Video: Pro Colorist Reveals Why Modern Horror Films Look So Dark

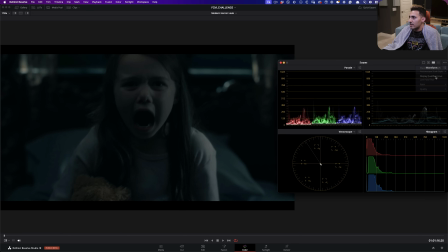Look where everything is sitting. So let me go here and click on this so we can actually see where everything is at. Change that to qualifier. I mean, come on. These are like highlights that are sitting at like below 256, right?
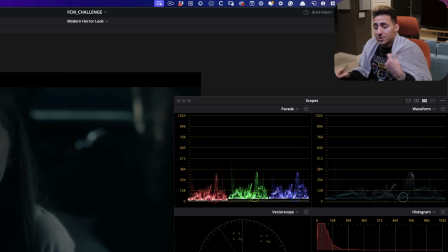Why? Because when I saw this show, I had such a crazy visceral reaction. I just kept going like this. Like what's happening? What's behind it? And this sort of interaction is everything.
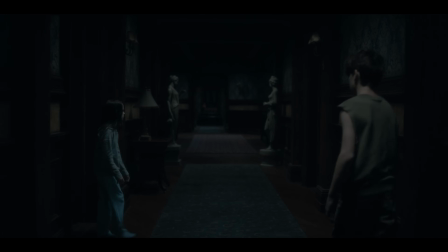As a cinematographer, as a director, as an editor, that's the emotion that they're playing with.
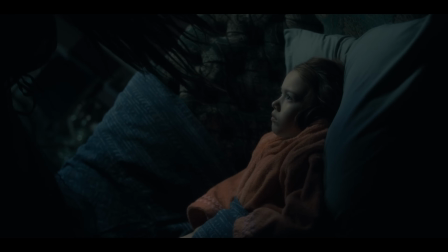That people are gonna scream, people are gonna laugh, people are gonna jump, all that. When you get to accomplish that through color grading, that's a whole another level.
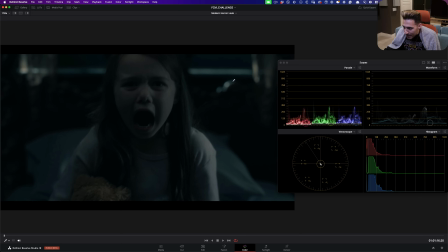So just look at that. Like, is there something behind her? Like, what is this? Is this thing gonna pop up?
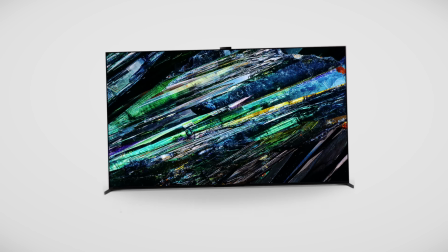My brain is just going nuts because of the TVs that we have and the technology that we have.
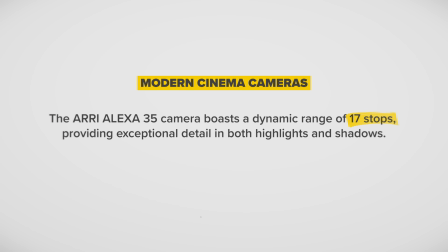Colorist and DI can pull this off. That's why season 8 of Game of Thrones got so much criticism.
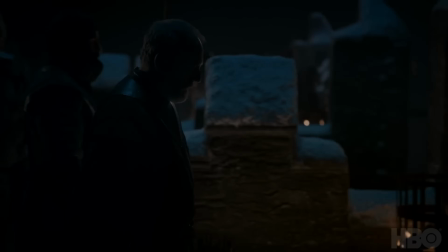But people that just didn't pick up the cheapest TV on sale didn't complain.
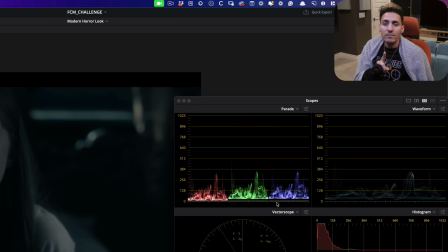They loved that season. Let me take that back. I don't want to get slaughtered. It's not my favorite season in terms of the story and all the other 800 things. It is one of my favorite seasons in terms of the look because they just went there.
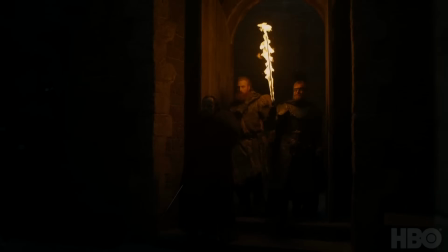Okay, episode 3, where they fight the walkers. I watched it on a pretty good TV.
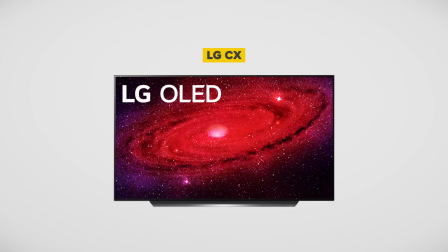I watched it on C10 77-inch. So I saw it like without any issues. Moving on to the next shot.
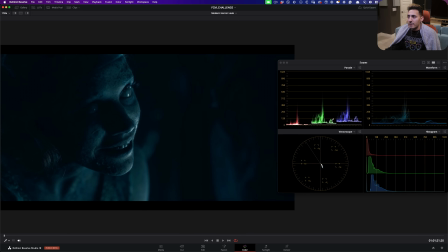Look at the palette that she's playing with, right? Like, let's get the luminance through the blue channel. Let's kill the red channel. Let's have the greens up a little bit so like, we can counter that.
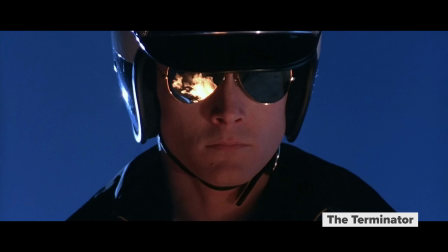So it's not just like Terminator blue, right? That's what I consider like a true blue.
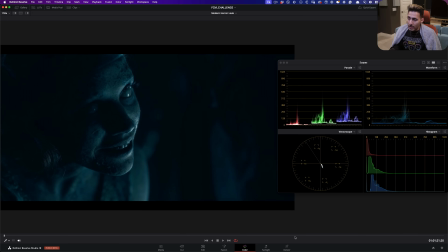This look is heavy. This is not what you get in camera. I don't give a like what kind of lighting you're doing or what's happening. Like, a lot of this is created in post. This is a very stylized look, and you'll see it in the waveform.
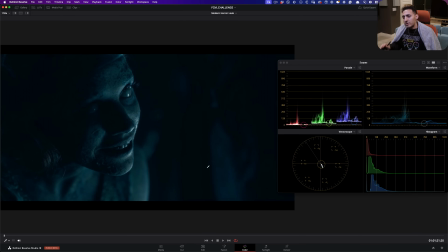It's lifted. You want to keep some detail there. That's what makes it look so cinematic and film-like in 2024.
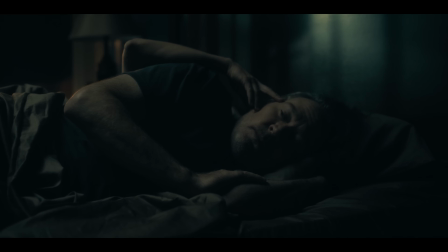This was genuinely so freaking creepy because you see it, you don't necessarily see it.
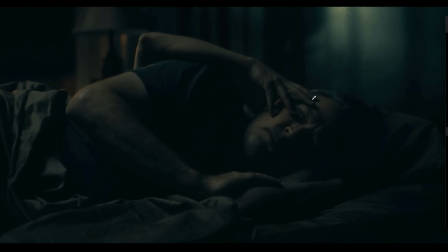Right? Like, is it his hand? Okay, it's not his hand. So then what is that? And there's so much going on, but everything is living just right here.
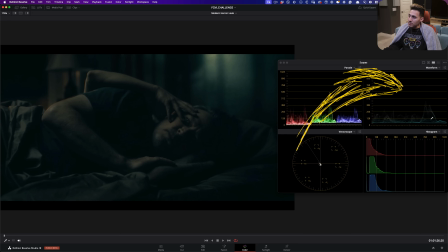Okay, let's hover over here. Look at where it is. 128. Where's this at? 128. Where's the highlights at? The highest highlight is sitting at 384.
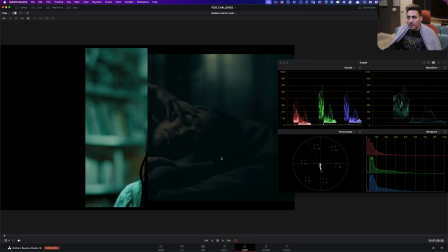Let's pull up this image, flip it. Let's reset it.
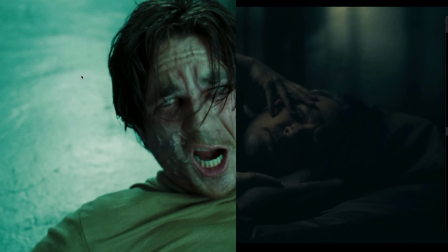And let's change this to that. And look at the highlights here to the highlights here that are coming through the window.
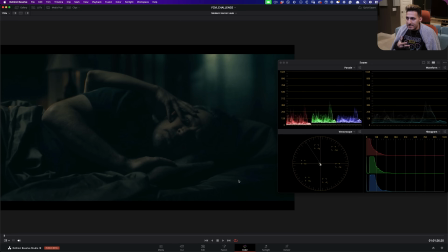And that's what's creating that uneasy vibe. Same thing here. Look at the fingers.
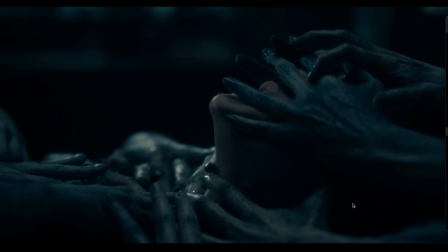You can barely like make out what is really happening. And with horror stuff, that is your job.
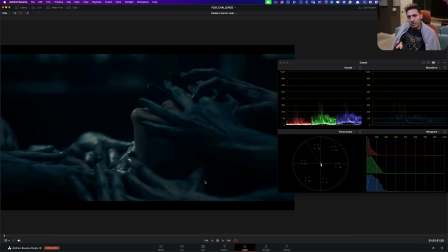Your job is not to just put everything on a plate and show me the monster.
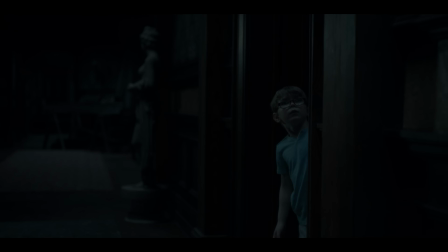I want you to put the monster in the shadow and just give me little glimpses that I can catch in the highlights.
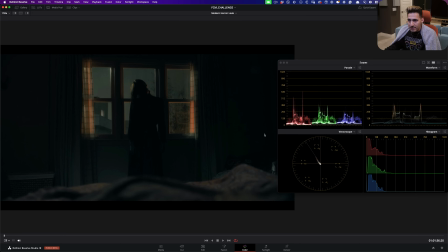Look at this. Not seeing her face is trillion times worse than actually seeing her face. The most important information, if the legs are gonna move or something like that, this is a person on the bed, we're gonna see that.
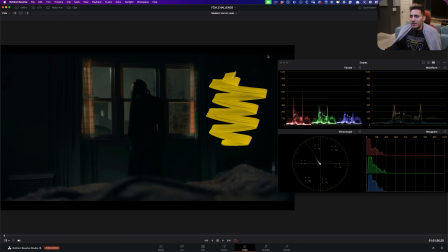That's all we wanna see. We don't care about this. We don't care about this. If anything, it's becoming even crazier to like know what the hell is lurking in there.
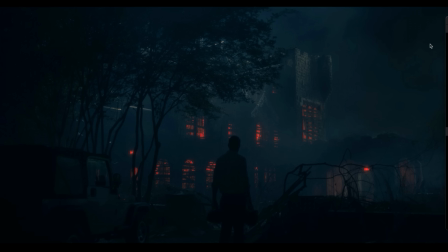And we just see this. Look at the exterior shots. Obviously, this is like a lot to do with like cinematography and smoke and all that.
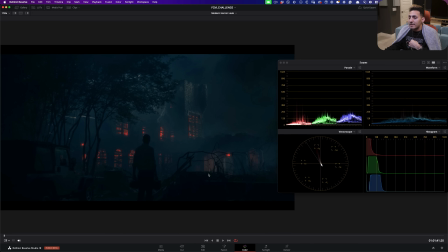But still, the thing that's happening here is that there's never a true black at the bottom. There's always a different color down here. So right now we have blue undertones.
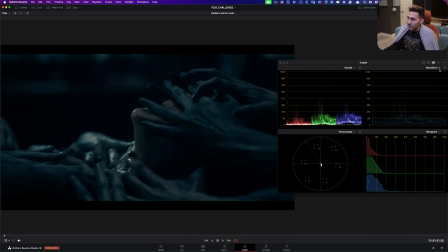We can see it right here. That's why I love colorized waveform. If I go here and turn on colorize and on the Y channel, we get to see like what color lives where.
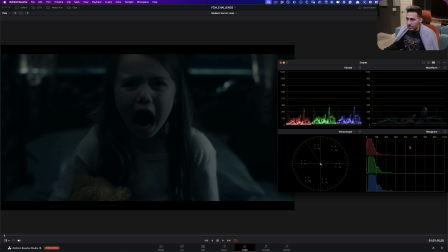Teal undertones, blue undertones, steel undertones, steel undertones.